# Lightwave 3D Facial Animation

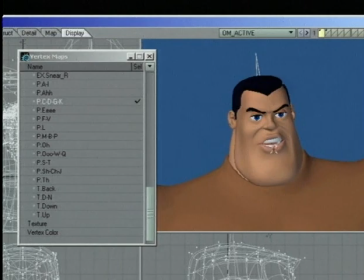(24:51)
And it's just kind of like I've sort of goofed it up a little bit for the character, just like I did for the AI one.
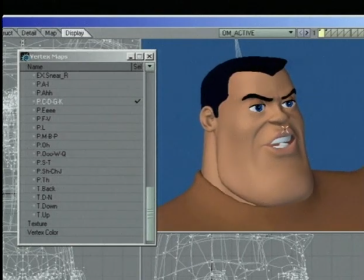(24:57)
But it's kind of just like this, and you get to kind of like a tweaked upper lip there kind of feel. The mouth slightly open there. And then, of course, this E, like when you say, you know, like anything that has an E in it, kind of like need, that sort of thing.
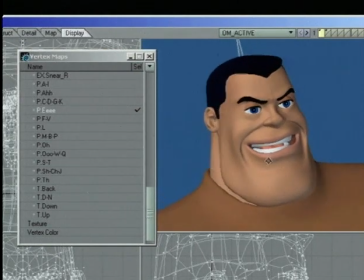(25:15)
And again, it's kind of hammed up for the character. You can see that's sort of pushed and stretched his face quite a bit there. E. But I really want to get sort of a unique shape there. And then the F and the V. And again, if you look in the mirror, you could sort of compare with these different shapes.
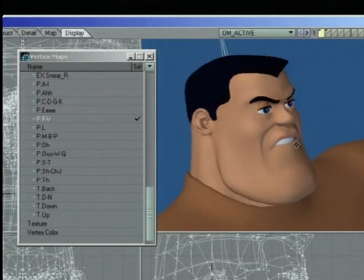(25:35)
It's sort of a cartoony look for the F and the V. It's kind of an old school
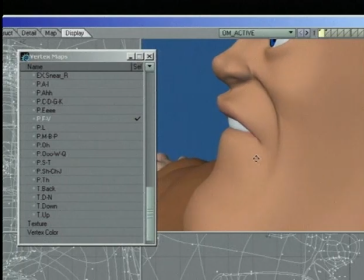(25:41)
biting the lower lip kind of thing for the FV.
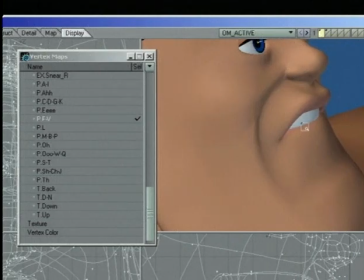(25:45)
And then you would say, you know, the F, and then followed by a vowel where the lip would kind of come out there.
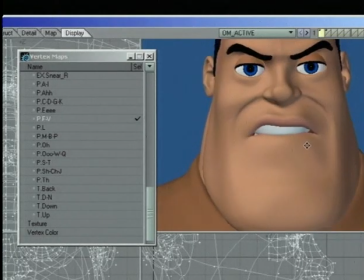(25:54)
Now, if you look in the mirror too, you probably find that this is an exaggeration.
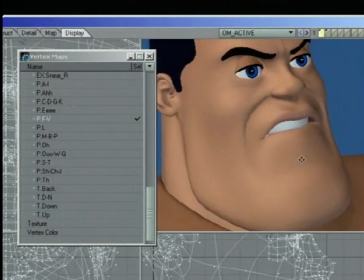(25:58)
Usually you wouldn't, you know, this is sort of a cartoony way of saying F or V. And got an L shape in there.
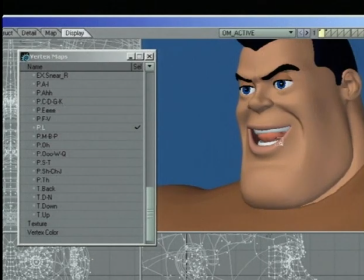(26:06)
Just kind of like, again, another sort of exaggeration on the idea of an L. Or I really rolled the tongue behind the teeth there to kind of get that kind of like a roll,
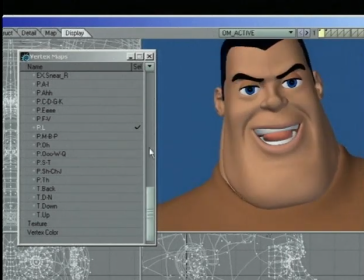(26:18)
kind of the L, and then the tongue comes out there. And then an M, B, and P, kind of the M and B sounds and things like that, and P. And you can see I just kind of parsed the lips, kind of squinched them up a little bit there.
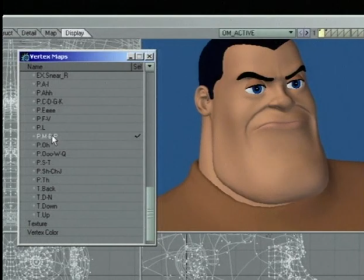(26:34)
And they kind of go up, and the face kind of squishes a little bit up in.
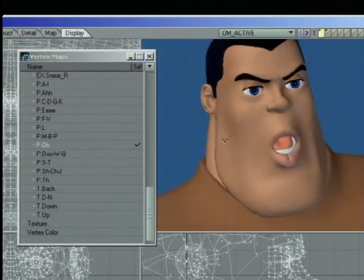(26:41)
And of course the O shape. The O is generally sort of shaped like an O. And again, this is like all the other targets, sort of tuned up.
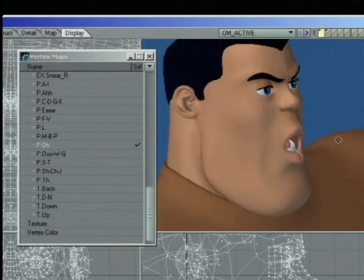(26:56)
I've put a little crease in the bottom lip there and things like that, and sort of made the bottom lip kind of pouty and puffy looking.
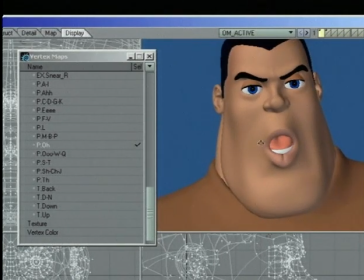(27:03)
And just kind of manipulated the points around to get sort of that shape.
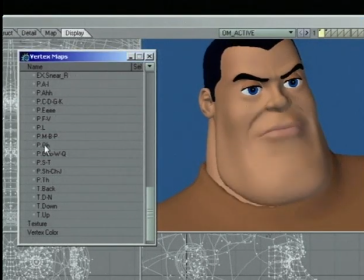(27:08)
You can see also, if you sort of turn the target on and off, you can see the shape change that's gone on in the rest of the face as well. The cheeks kind of sink in, the laugh lines kind of dissipate, and obviously the jaw moves down. And that change sort of give you that O feeling there.
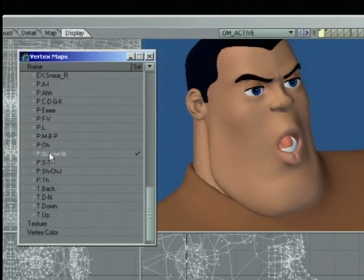(27:29)
And push it further, it's the U target.
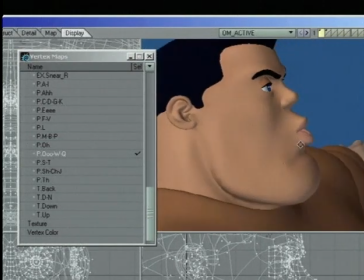(27:35)
Again, it's similar to the O, but it's sort of a more jaw-out kind of feel. And again, this is completely hammed up.
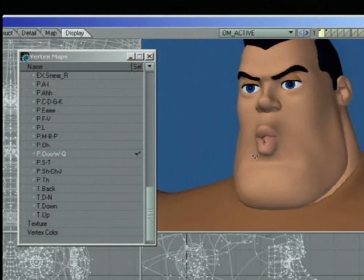(27:42)
Sort of really got that lip out there, really small, pursed lips there.
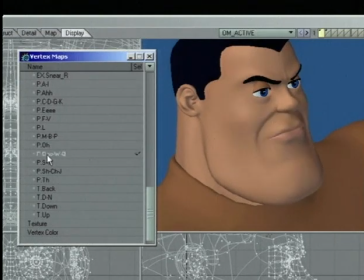(27:48)
But you can see the change that we get there. You really get that kind of ooh kind of feeling.
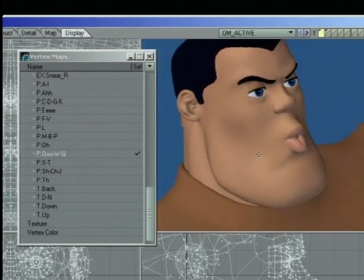(27:57)
It's also a common target for use with other phonemes like R and things like that, and Q as well.
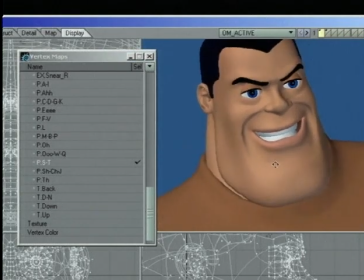(28:06)
And the S, it's kind of like like what a snake would say, S,
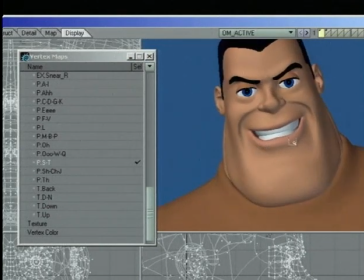(28:11)
like a kind of a smiley grin, but sort of a teeth together, toothy kind of grin.
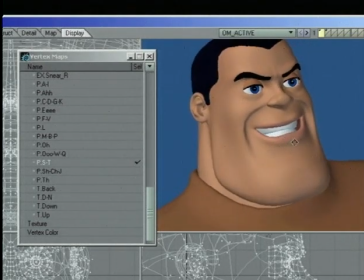(28:16)
S. It's just kind of, again, sort of that whole cartoony, exaggerated kind of shape.
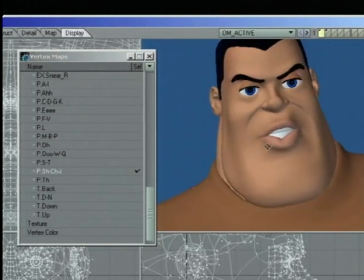(28:25)
And the sh, and the j. These are kind of similar to the oo, but much less exaggerated.
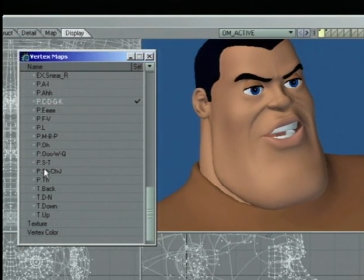(28:33)
And also kind of similar to the C, D, G, K, but sort of a bit more lips forward kind of feel.
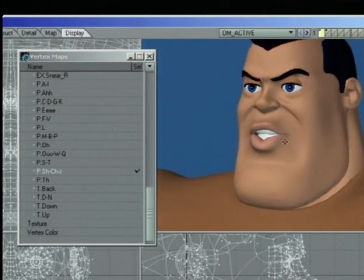(28:40)
You really get that sort of, like he's saying shh, if he were to have his finger in front of his face or something like that. And the TH one there.
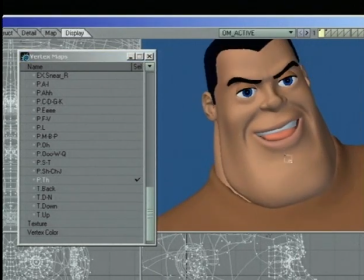(28:52)
Again, if you look in the mirror, you kind of see, like, if you exaggerate that, you sort of stick your tongue out a little bit.
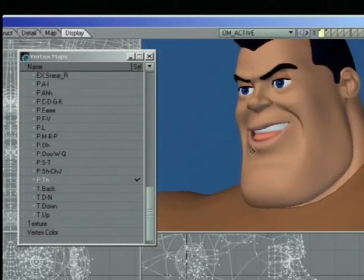(28:58)
You sort of get that feeling of a the.